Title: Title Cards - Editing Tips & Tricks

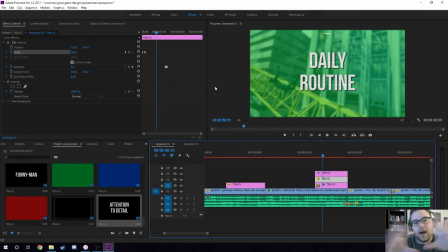987s
It just looks a little more professional, I guess, if it's like, and then it settles like it's got some movement, some animation to it. Anyway, so that's those titles. Real quickly, because this is longer than I thought this would be.
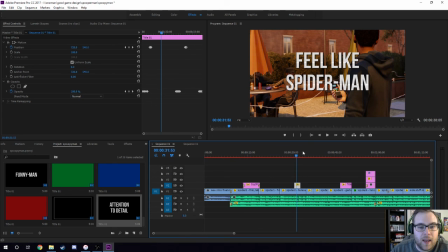1000s
This one here, so this is where I say it feels like Spider-Man. And it does the flickering effect of like a monitor, so it looks like this.
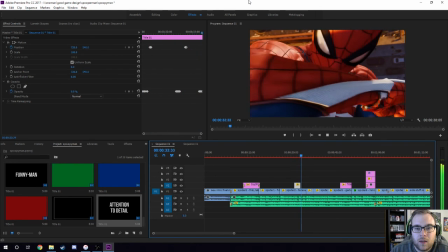1008s Feel like Spider-Man. The thing is, like...
So same thing, I have the text that has the...
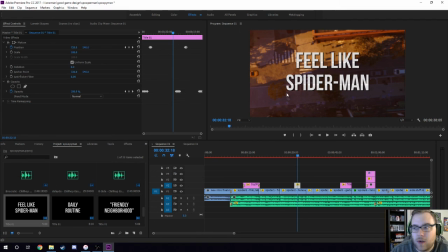1013s
So it feels like Spider-Man, it has the texture, so again, that also has the thing where it feels like Spider-Man.
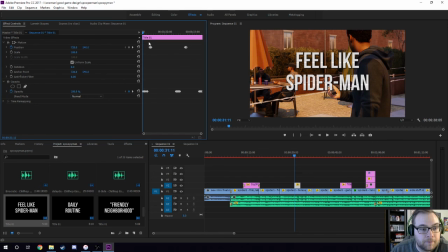1019s
Looks like the webs. And here's how I do that. It's, again, also pretty easy. It's just a combination of opacity going higher and lower, so that's the flickering is like 50% and 0, and just kind of going back and forth between that. And then here is just moving left to right. That's literally all it is.
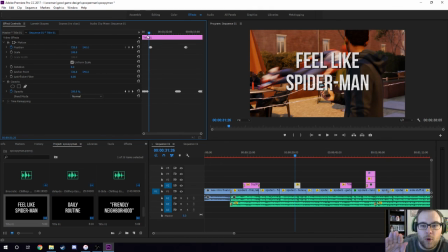1037s
It's a combination of flickering opacity and moving the text left to right, just the actual position on screen. So here, feel like that, I mean, it happens real quick. So you can see there I did a little bit of, I did flickering and then really quickly into movement. So here, it's 100%.
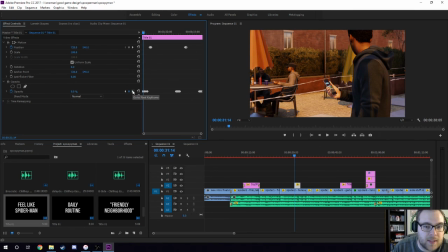1055s
I do how many frames? 3 frames to 0, 3 frames to 100 again. So it comes back at 100. And then, sorry, it lags a little bit because Premiere just is weird. And then I think I go to 50, so 3 frames to 50, and then 3 frames to 100. So it's just like, it's having trouble staying on screen.
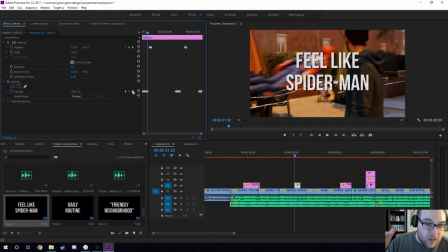1073s
It's flickering in and out. It's 50%, so it's not like quite 100, but it goes to 0 as well. So it just does that. I just did 100, 50, 100, and zeros in between. And so that just gives it that flickering effect. And then I go into the...
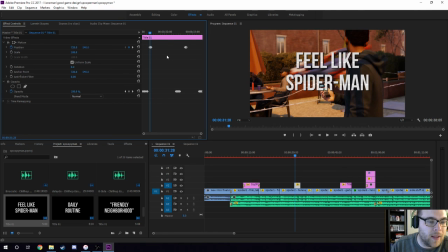1089s
left to right. So I think it's less than 3 frames. It is 1 frame. So a single frame, boom to boom, it moves to the right a little bit, and then, or no, to the left, and then to the center, and then to the right.
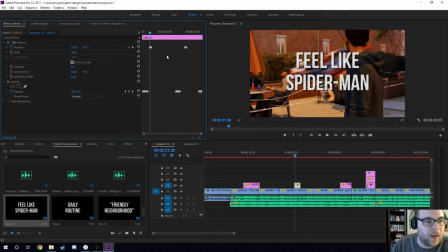1108s
Yeah. Okay, yeah. So sorry, I'm looking at here. Middle, left, right, middle. That's all it is. And so that's just a real quick left to right. And it has to be super, super fast, like 1 frame like it is, so that it looks like a glitch. If it has movement, if it has animation in between, it won't look like a glitch.
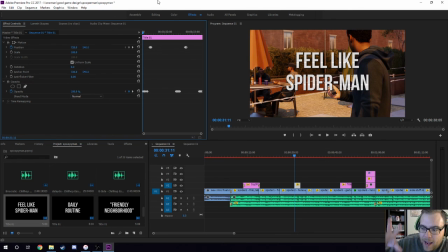1127s
It'll look like it's moving. So it has to be super quick. The opacity thing can be some frames in between, because that's like it's appearing and disappearing. But the left to right, you want to be real quick like a glitch. And so I do that, like Spider-Man.
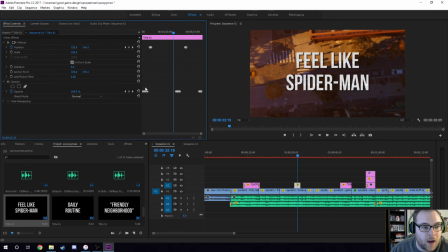1140s
And then I sort of just copy and paste it, to be honest. I copied this first bit and then pasted it right here. Actually, it almost looks like the frames are shorter in between. Let me see about that. So here it's 1, 2. Yeah, so then I did 2 frames. So I don't know why I did that, or if I did that on purpose, but it was 2 frames there.
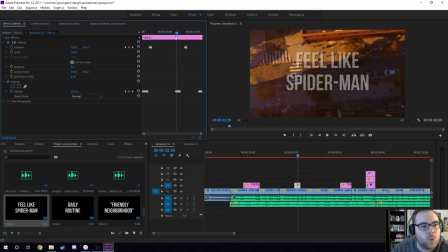1157s
So then same thing, but I switch it up. I don't do the exact, so I guess I didn't copy and paste it. It's different. I did a 100 to 0 in 2 frames, 100 in 2 frames, 50 in 2 frames, 100. So I guess it is the same thing, but it's shorter, so it looks a little bit different.
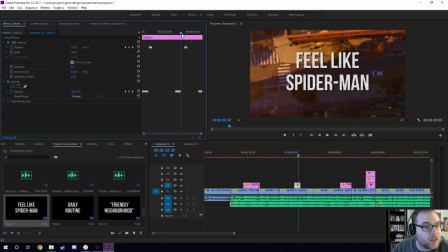1176s
Feel like, but then I put a little bit of space in between the next left to right, so that it's not copy and paste. And then here I think I literally just faded it out. Actually, just faded it. I did 1 more flicker and then faded it out. but you don't want it to be cut and paste.
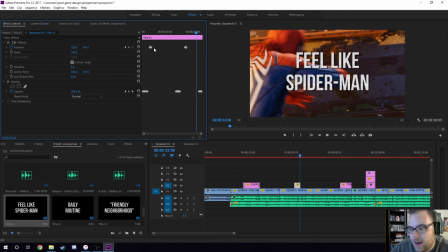1195s
You don't want it to be, I know I just said I cut and paste it, but you actually don't. You want it to be spaced out differently so that it looks random, so that it looks like it's actually glitching and not intended. So if it was the exact same animation every like 30 frames or something, it would look very repetitive.
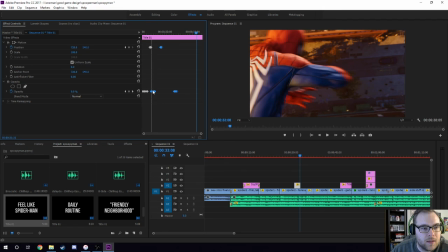1212s
Like, let's say I just literally drag these over and put it like that,
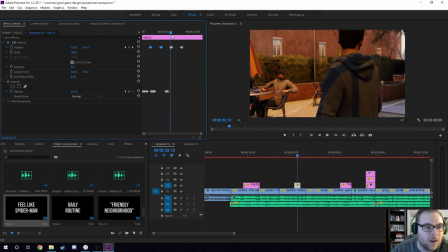1219s
and then I just kind of like copy these and paste them here, and you know, copy this, paste it in the middle,
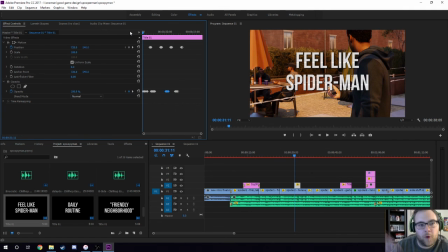1226s
like just have it look just back and forth, back and forth, back and forth of fading and glitching.
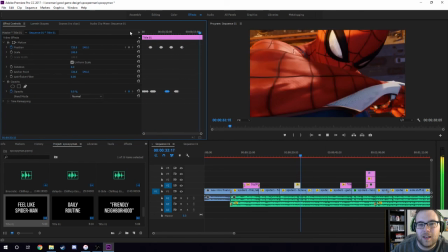1231s
Feel like and it would just.
The thing is...
Like, oh, I forgot that I faded out on this one.